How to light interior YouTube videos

So now let's try and put some of the things we've learned into practice. This is the sort of setup you're going to come across frequently, lighting a person for interview or a piece to camera.
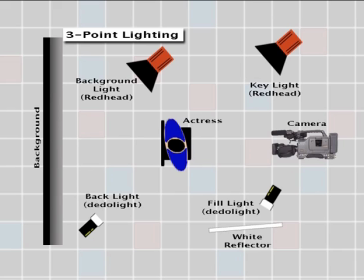17:05 And the technique we're going to use is known as a three-point lighting setup, simply because it uses three lights, a key light, a fill light and a backlight. So Mara's sitting here patiently waiting and the first thing I'm going to do is set the key light. so Mara just mind your eyes there
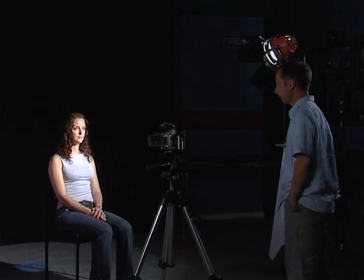17:22 we have the redhead switched on now the key light is the main source of illumination and as a rule of thumb it's set about 45 degrees off the camera axis and about 45 degrees above the lens and that basically is doing the job that's providing a perfectly good source of illumination on Mara
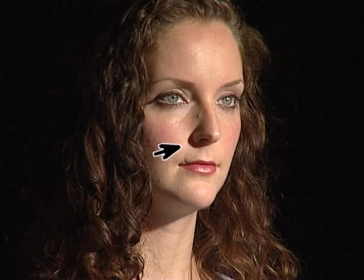17:40 but what it does if you look closely it provides a hard nose shadow and quite a hard shadow under her chin so it's not terribly flattering so we
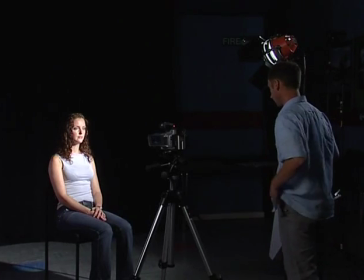17:49 can improve on that and how I'm going to do that first is by taking a piece of Li 216 filter which is white diffusion
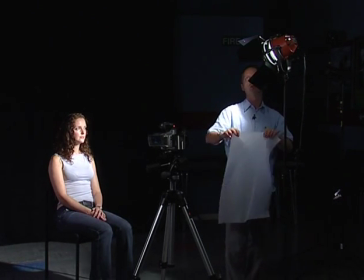17:56 and I'm going to change this hard source into a soft source so
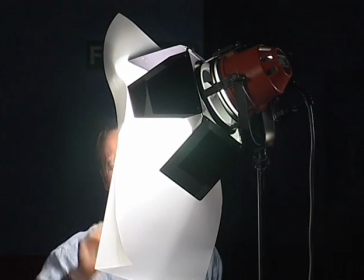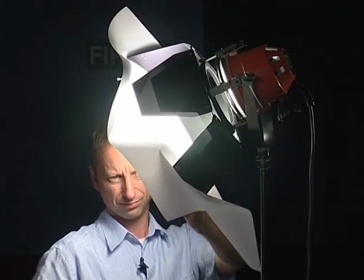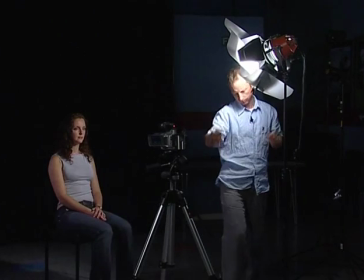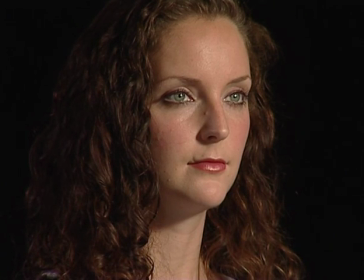18:19 once that's on the lamp you can see the lights change quite dramatically it's already softer the shadow under her chin is
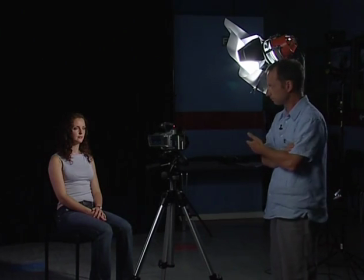18:25 somewhat diffused and it's generally a more pleasing result so looking at With Mara,
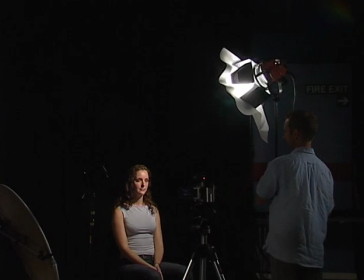18:32 we can see the key light is doing its job quite nicely, but if you look carefully, you can see it might be an idea to raise the key light slightly.
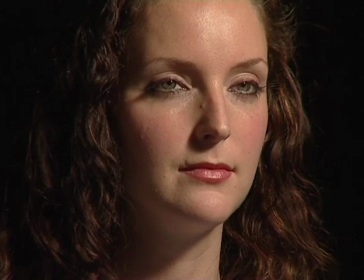18:40 The soft shadow from Mara's nose now falls a bit steeper, and follows the contour of her cheekbone, so that it blends more naturally into the face.
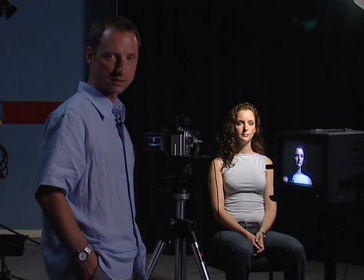18:50 So now that we've set the key light, it's a good idea to come back to the camera and adjust the exposure.
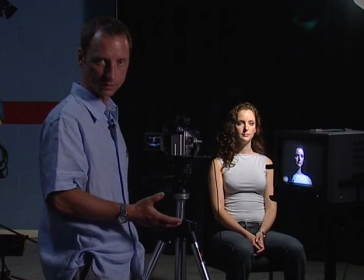18:55 So I've got a colour monitor here set up, which I've already calibrated to colour bars, so I know this is a true reflection of the exposure. So I'm going to adjust the iris on the camera and whilst looking at the monitor,
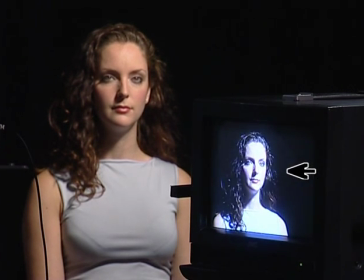19:05 I'm going to expose the lit side of Mara's face so that it's correctly exposed, so it's not overexposed and equally not too dark.
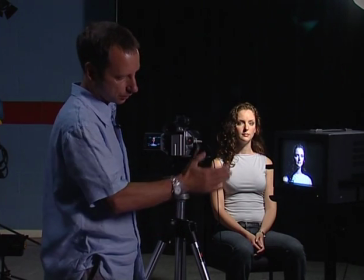19:14 And that looks about right. So once I've set that, I'm not going to worry about the dark side of Mara's face, the shadows here or the background,
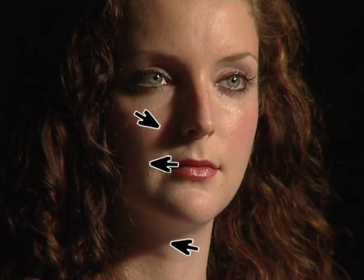19:22 because what I'm going to do now is go back on the set and adjust those things with lighting. So I'm going to put fill light in here to lighten these shadows.
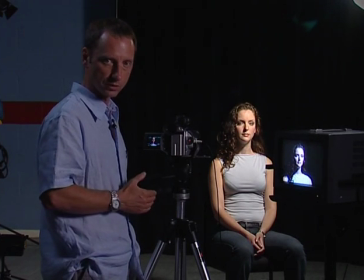19:30 so having set the exposure now you shouldn't need to actually alter the iris on the camera again because any adjustments we're going to make to our brightness is going to be made through using our lights so
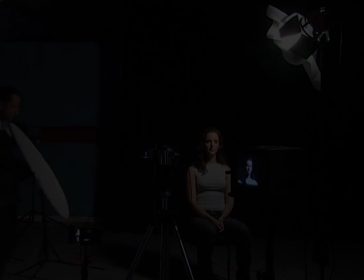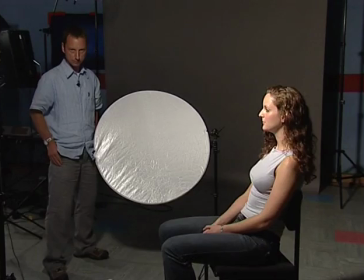19:49 now I'm going to reduce the shadows further by adding a fill light now this comes from the opposite side to the key light and is always a soft
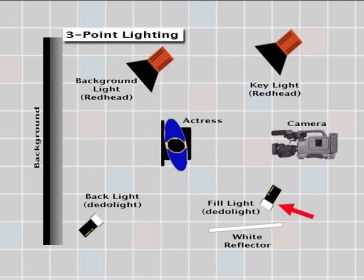19:56 source because we definitely don't want to add more shadows now a good way of doing this is to bounce a light off a reflector and
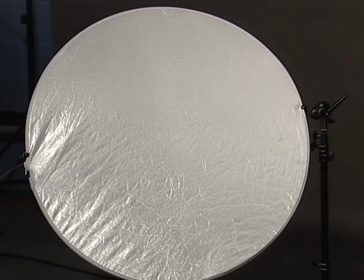20:03 this This is a reflector you can get from most good photographic shops and it's a very useful thing to have in your lighting kit.
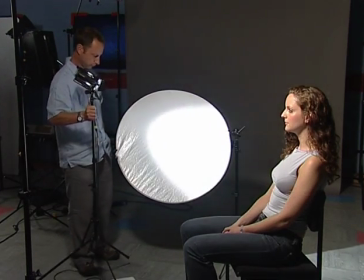20:10 So I've got a small dedo light here which I'm going to now bounce off the reflector, placing it carefully there.
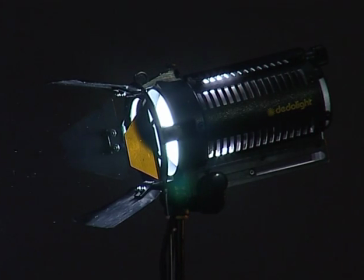20:16 And what that's doing is it's lightening the shadows on the side of Mara's face and by angling this reflector here
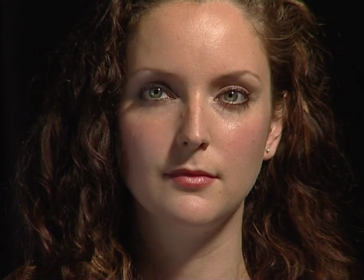20:22 I can very easily adjust precisely the amount of fill light that's filling those shadows.
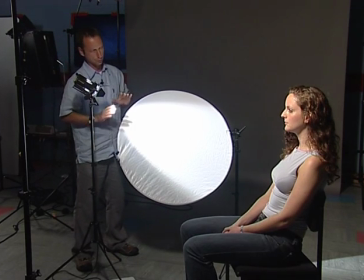20:28 And I don't want to put too much in there because I don't want to actually destroy all of the modelling that's coming from the key light.
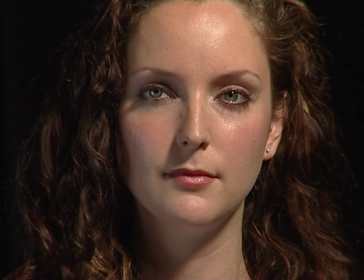20:34 So that looks about right to me.
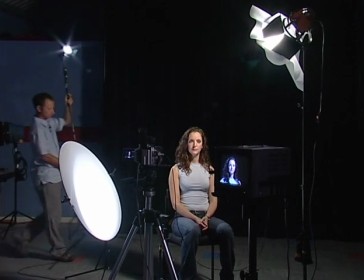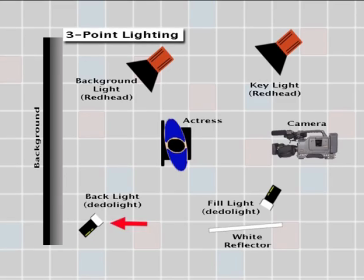20:48 So finally I'm going to add a backlight. Now a backlight goes behind the subject and generally on the opposite side from the key light
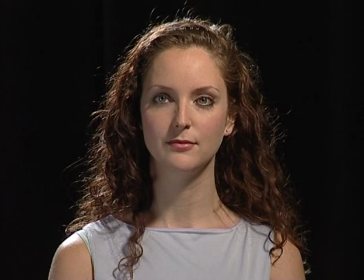20:56 and the backlight lights Mara's hair and shoulders and gives separation from the background.
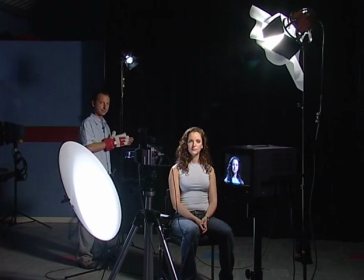21:02 One thing you've got to be quite careful of is that this backlight doesn't cause flare in your lens and you can make sure this doesn't happen by adjusting the barn door here so that any light falling on the lens of the camera is masked off.
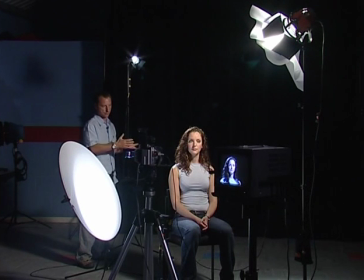21:17 It's usually a hard source and the idea is that you point it at the top of Mara's head and make sure it covers her hair and the shoulders here and finally go back to the monitor and just check the exposure make sure everything looks okay.
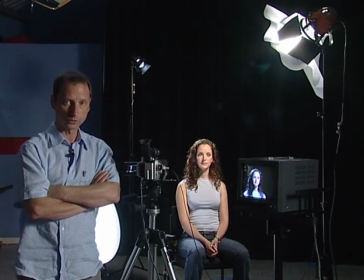21:38 So that's basic three-point lighting. It's usually simple to achieve and most of the time it will produce an acceptable and generally pleasing result but there are a number of ways in which we can further improve this setup.
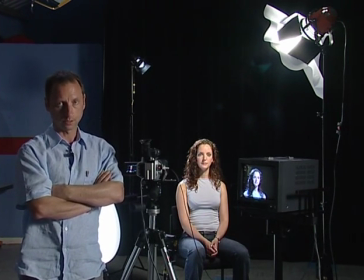21:50 At the moment we're using a redhead with diffusion on as our key light and I'd like to make that even softer by using a redhead but this time with a soft box.
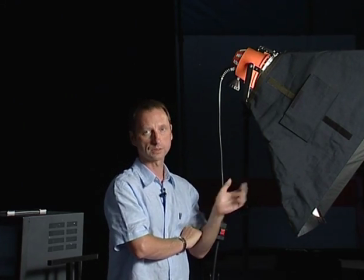22:01 So what I've got here is a soft box on the front of an 800 watt redhead and the diffusion
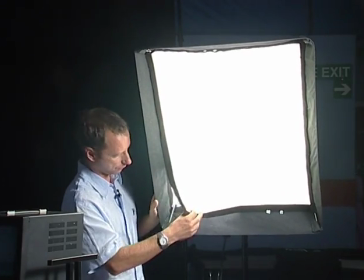22:05 material fits to the front of this soft box with velcro so
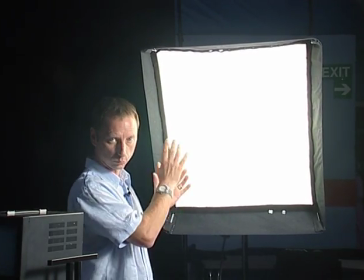22:12 it's very easy to set up and what this does is it changes the small point source, the hard source of the redhead, into a large soft source.
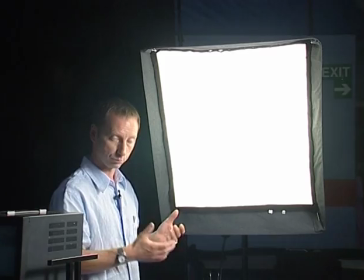22:19 Now obviously there's a small payoff because you get a reduction in light output but there's still plenty of punch and certainly enough for a key light in a studio situation like this.
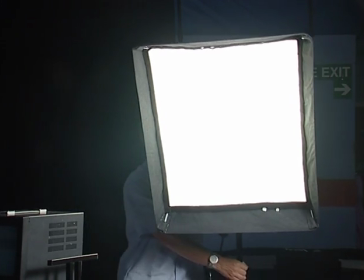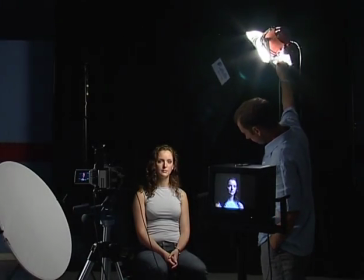So I've placed this softbox now as Mara's key light and I've had to move it a little closer to compensate for the reduced brightness but actually that's no bad thing because the closer you bring the soft source the softer it becomes.
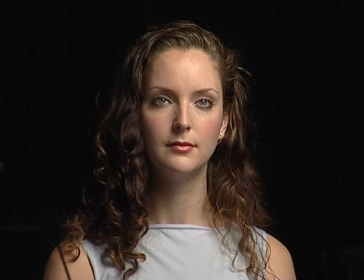22:50 So you can see that even without fill light or backlight this softbox is producing a lovely soft effect on Mara's face. The shadows are soft, there's plenty of modelling and it's a really pleasing effect. But now I'm going to go on and add fill light and backlight as before.
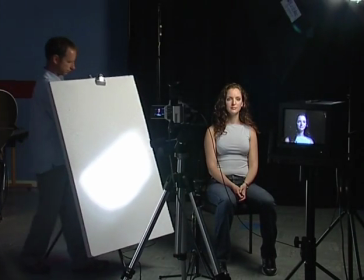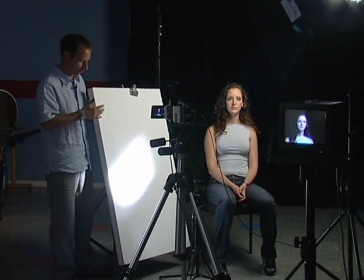23:10 So now I'm going to set the fill light and this time I'm using this polystyrene sheet instead of the reflector as before and it's just to show you that you don't necessarily have to go out and buy a photographic reflector but if you go to Builders Merchants you can get some polystyrene sheet like this and cut it to size. It's cheap,
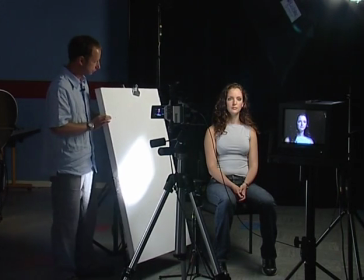23:27 versatile and it does the job very well and as before if I just suggest the angle of this you can see that the fill light can be controlled quite precisely
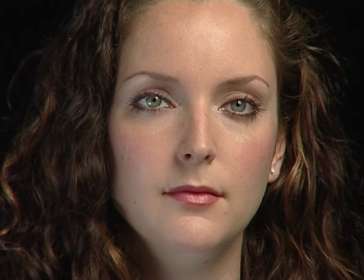23:35 until I get just the right amount of fill light I need and then the last thing to do is add the backlight again as before.
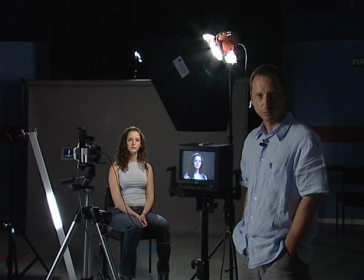23:50 So far we've been using a black background for this setup and this is so we've been able to concentrate on the light on Mara's face but most of the time you'll have a background different from this you might have a wall in a room or an office or perhaps your own studio setup
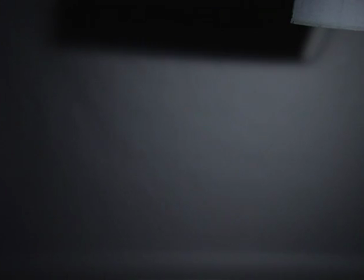24:04 so what we've done now is replaced our black background with a piece of color armor paper now one golden rule is to keep your
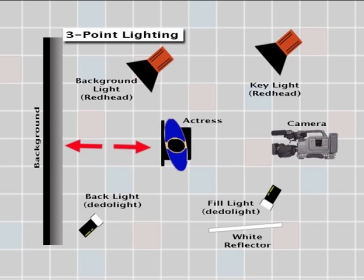24:12 subject as far from your background as possible in this way you can control the light on the background separately from the subject and also if your subject is too close to the background you'll find you get unwanted shadows from your key light falling on the background
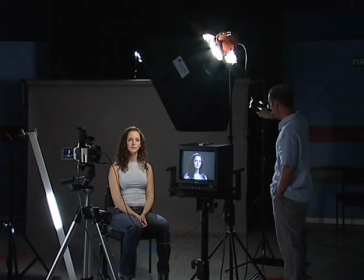24:28 Now, with this small Dido light here, I'm going to put a light on the background behind Mara,
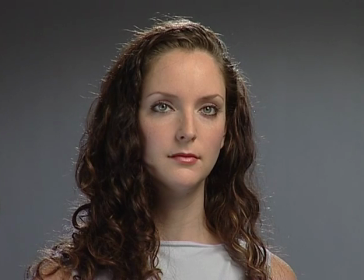24:36 and you can immediately see that this gives a lot more separation and depth to the whole shot.
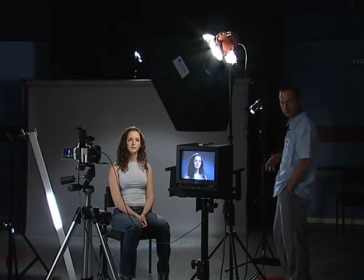24:41 And at this stage now, you can start to experiment with colours.
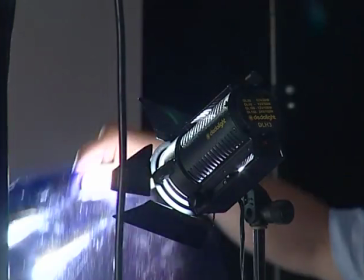24:48 So, just for demonstration, I'll show you a piece of dark blue, which gives a very nice effect.
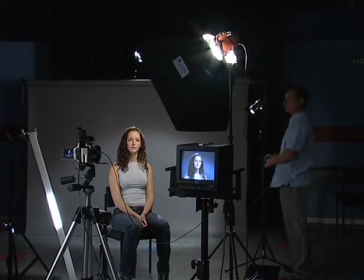24:56 I mean you can use any colour you like. We've also got a piece of mauve gel here which just has a nice effect too.